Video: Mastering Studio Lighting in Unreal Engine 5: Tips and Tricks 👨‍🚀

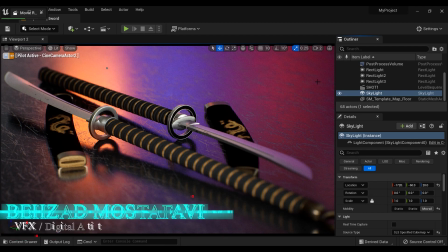0s
Welcome on simulating studio lighting with Skylight in Unreal Engine 5 and how it can help you create high quality renders of your assets or props.
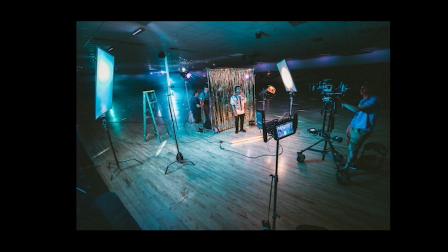9s
In today's digital age, creating realistic renders is essential in industries such as advertising,
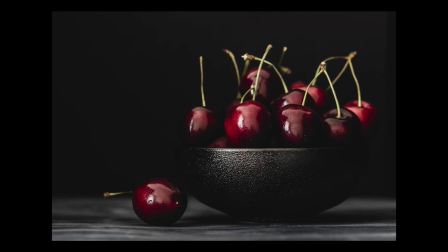16s
product visualization, and virtual production. And one of the most effective ways to create realistic renders is by simulating studio lighting.
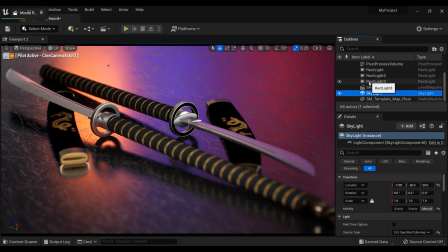25s
By using Skylight in Unreal Engine 5, you can create clean, even lighting that highlights the details of your subject. And by mastering prop rendering and lighting techniques, you can open up a world of opportunities in these industries.
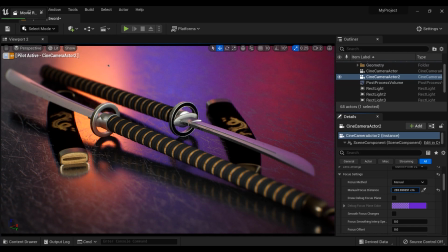40s
In this video, I'll show you how to create stunning photorealistic renders of your assets or props using Skylight and how to adjust the settings to achieve the desired lighting effect. By the end of this tutorial, you'll have the skills to create professional quality renders that will help you stand out in any industry.
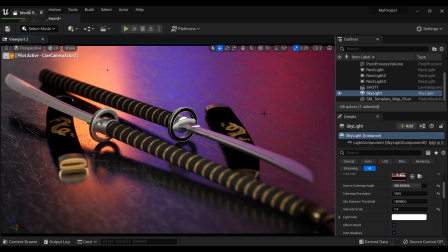59s
So, are you ready to take your prop rendering and lighting skills to the next level? Let's get started. So, first of all, I am going to delete the skylight that I've used in this project so you can better understand the process of adding it.
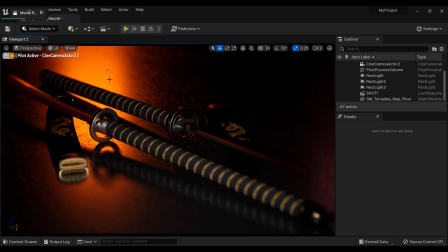74s
But before we get into the skylight, I want to show you how I use three rectangular lights to add flavor and mood to my scene.
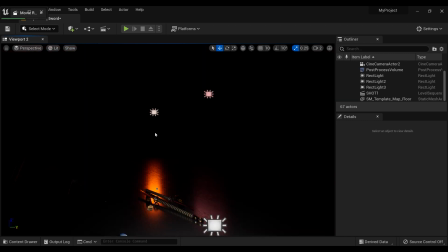81s
While the skylight provides even lighting throughout the scene,
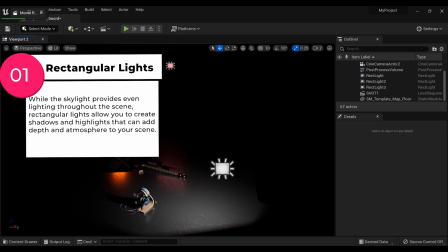85s
rectangular lights allow you to create shadows and highlights that can add depth and atmosphere to your scene.
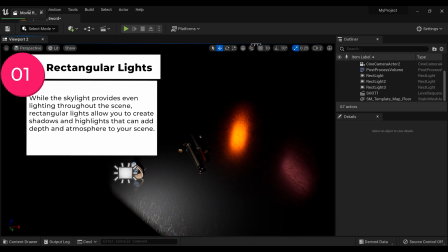92s
In my case, I use three rectangular lights to create a moody cinematic feel.
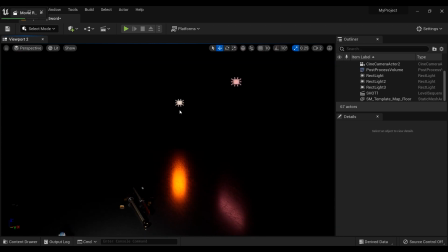97s
By adjusting the intensity, color, and angle of each light, I was able to create a unique and compelling look that perfectly suited the mood of my scene. So, whether you're going for a bright and cheerful look or a moody cinematic vibe,
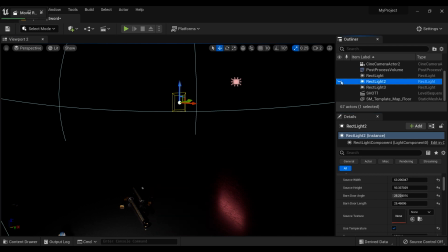115s
rectangular lights are a powerful tool that can help you creating stunning renders that stand out from the crowd. And with Unreal Engine 5, it's easier than ever to experiment with different lighting setups and find the perfect look for your project.
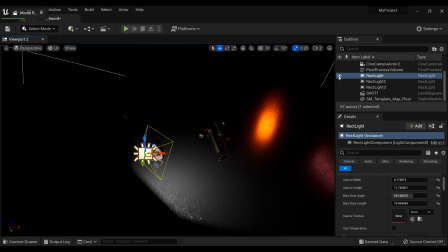132s
So go ahead and give it a try. I can't wait to see what you come up with. Okay, now that we're done with the rectangular lights,
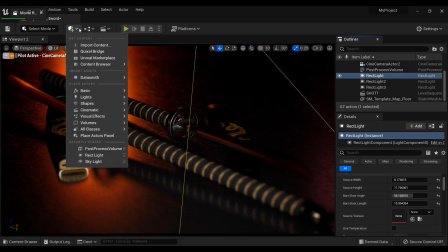142s
let's add the skylights to our project and simulate the studio lighting that we were looking for.
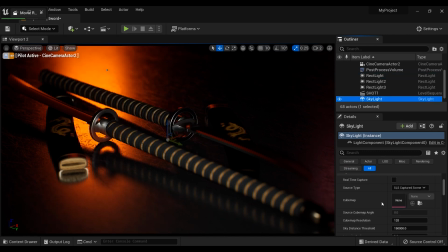148s
So in this regard, I am going to add the skylight to the project, and here we have the details of the actor. And the first thing that we're going to do is to change the source type from SLS captured scene to SLS specified cube map.
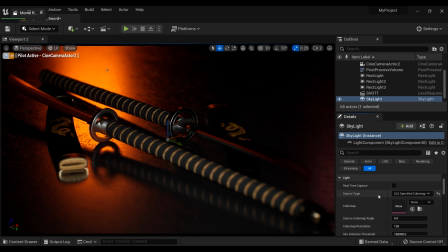164s
And we're going to cover the reason that we changed that source type.
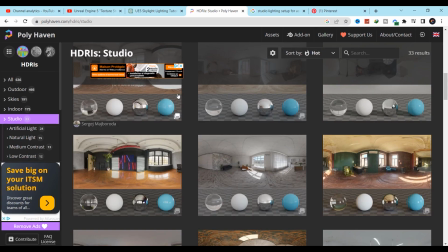168s
But first of all, I want to download some HDRI map from Polyheaven website.
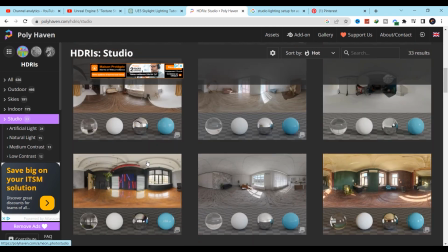176s
And as you can see, I am in the studio lightings category and I'm going to choose a random one.
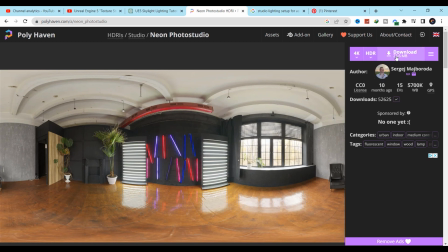183s
For example, this one looks okay. Yeah. But keep in mind, you're going to download it in HDR format, okay?
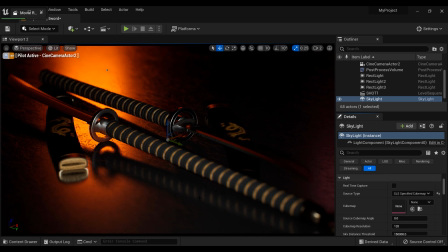191s
Not EXR, just in HDR format.
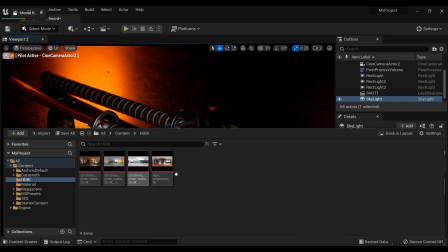194s
So let's get back to our user interface, and I am going to import it to the folder that I've created,
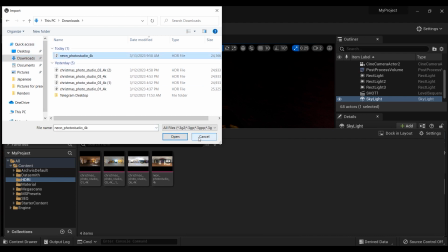201s
and it's not a big deal, just importing like all other softwares that we did before,
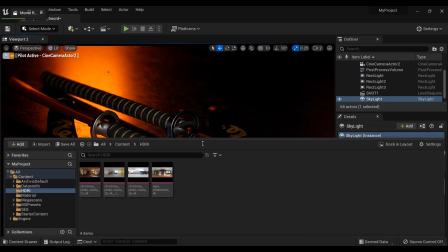209s
and it's right here, okay?
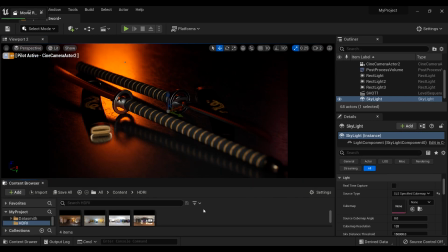211s
And I am going to import this HDRI map to the cube map section of Skylight right here.
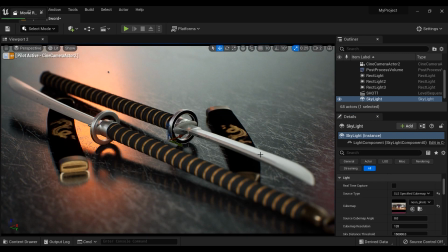218s
Okay, and here we have our studio lighting. And this is the reason that I've changed the source type to SLS specified cube map.
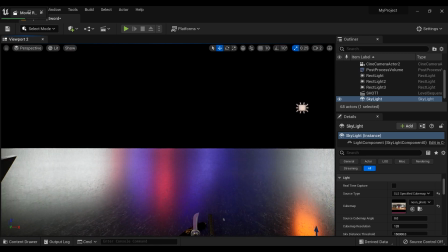227s
We only have the lighting of the HDRI map that we used in our project without capturing itself.
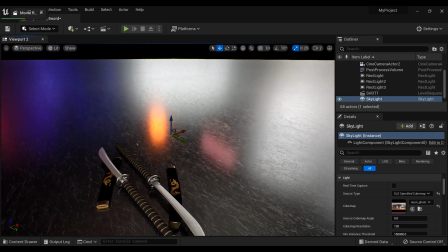235s
And it leads to creating a stunning atmosphere of studio lighting.